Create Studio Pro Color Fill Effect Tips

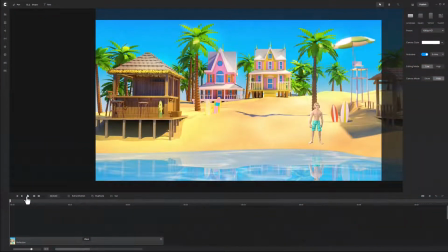Let's walk through the steps to build a reflection of this surfer character. I chose this beach background because it already has reflections in the water. Next, add the surfer character.
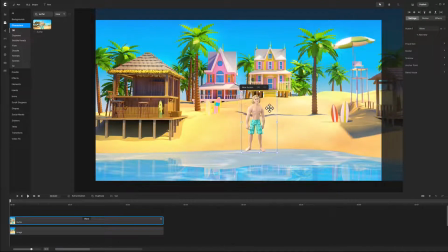Tip: use the surfboard as a guide in sizing your character. I see the tip of the red surfboard is just off screen, so I will place the surfer's head at about the same position and have his feet near the water.
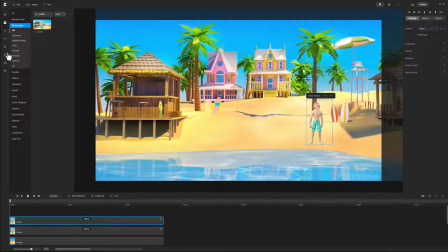Now that the surfer is positioned, duplicate the track and apply the color fill effect to one of the tracks.
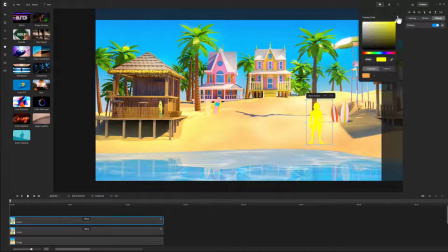I am going to change the yellow color to one of the shades of blue in the water. To create the reflection effect, reduce the color fill opacity to a value that suits the background.
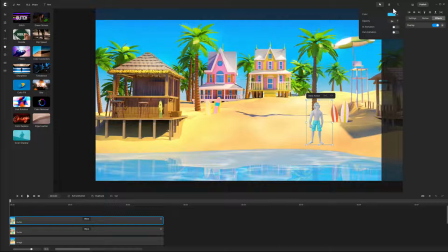I chose a value of 35%. Now let's flip that track vertically and position the reflective head so that it matches the image that is not reflected. I will move the head slightly above the board. All right, that looks good.
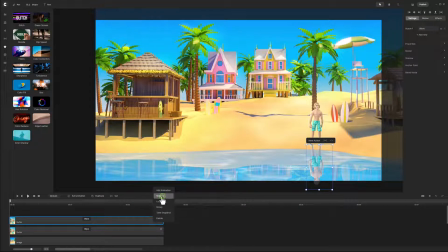To keep organized, I will rename the track to Reflection. Don't worry about the feet being too long. That will be fixed by masking later. In fact, I'm going to use two masks.
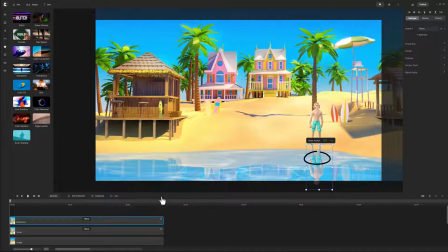One for the blue water for a stronger reflection, and the other for the foamy part of the sea where the reflection should be less visible. Since I will apply two masks, I will need two copies of this reflection, so duplicate the reflection track.
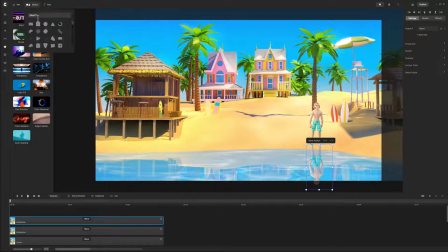Pull down a rectangle shape and size it so it covers the surfer reflection in the blue water. Duplicate the shape and size it so it covers the reflection in the foamy water, but does not reach the sand.
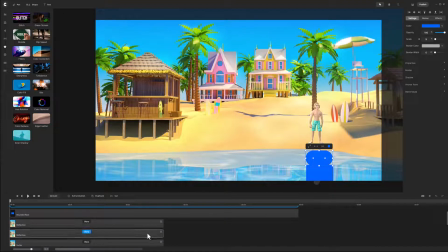Make sure that the edges of the two shapes meet each other. Select the shape in the blue water and also select one of the reflection tracks. Right mouse click and mask the surfer with the rectangular shape. The upper body reflection can now be seen in the water.
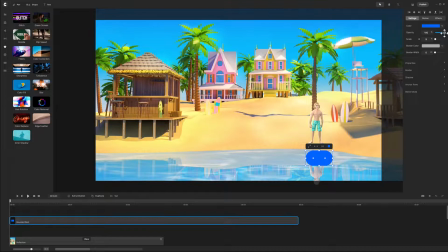Next, select the shape in the foamy water and reduce the opacity to 25%. Tip: the opacity of the mask affects the image that is being masked. If the mask is less opaque, the masked image will also be less opaque.
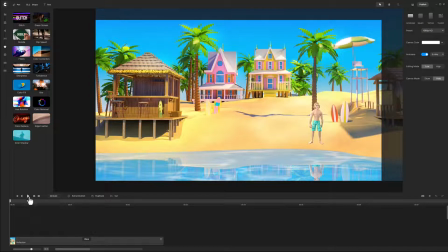That really works nice for this image here. I can barely see the lower body of the surfer, so I decrease the opacity too much.
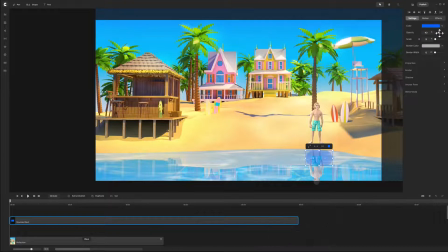I will Control Z to unmask, then change the opacity to 50% and mask it again.
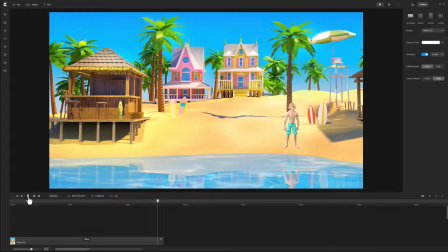That's better, and it adds quite a bit of realism to the scene. There you go. That is how to cast shadows and reflections using Create Studio Pro Color Fill Effect.
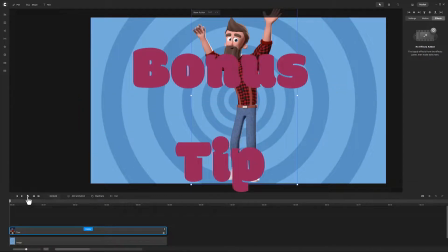But wait! As a bonus tip, let's explore animation parameters of color fill.
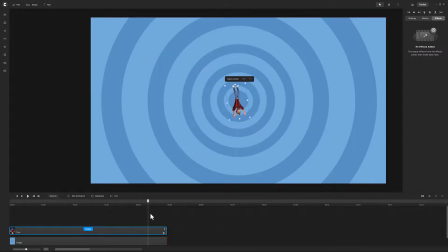I have a scene here with Tom, who is spiraling down, and as he does so, he gets smaller and smaller, as if in falling into a deep hole. What I want is Tom to be less defined the deeper in the hole he goes, and to do that, we will use the color fill effect.
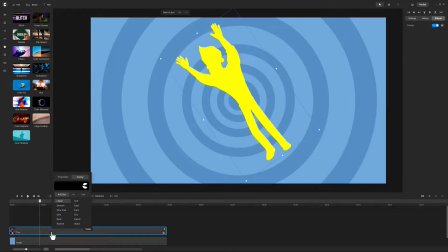I will apply the effect to Tom and change the color to this dark blue. When Tom is large in the foreground, he should be completely visible,
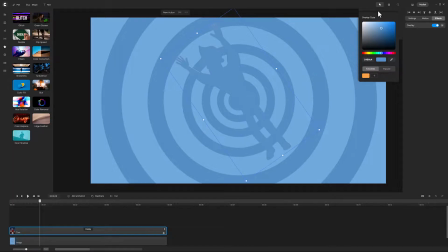but as he gets smaller, we will see less of his features. And to do that, we can toggle on the in animation.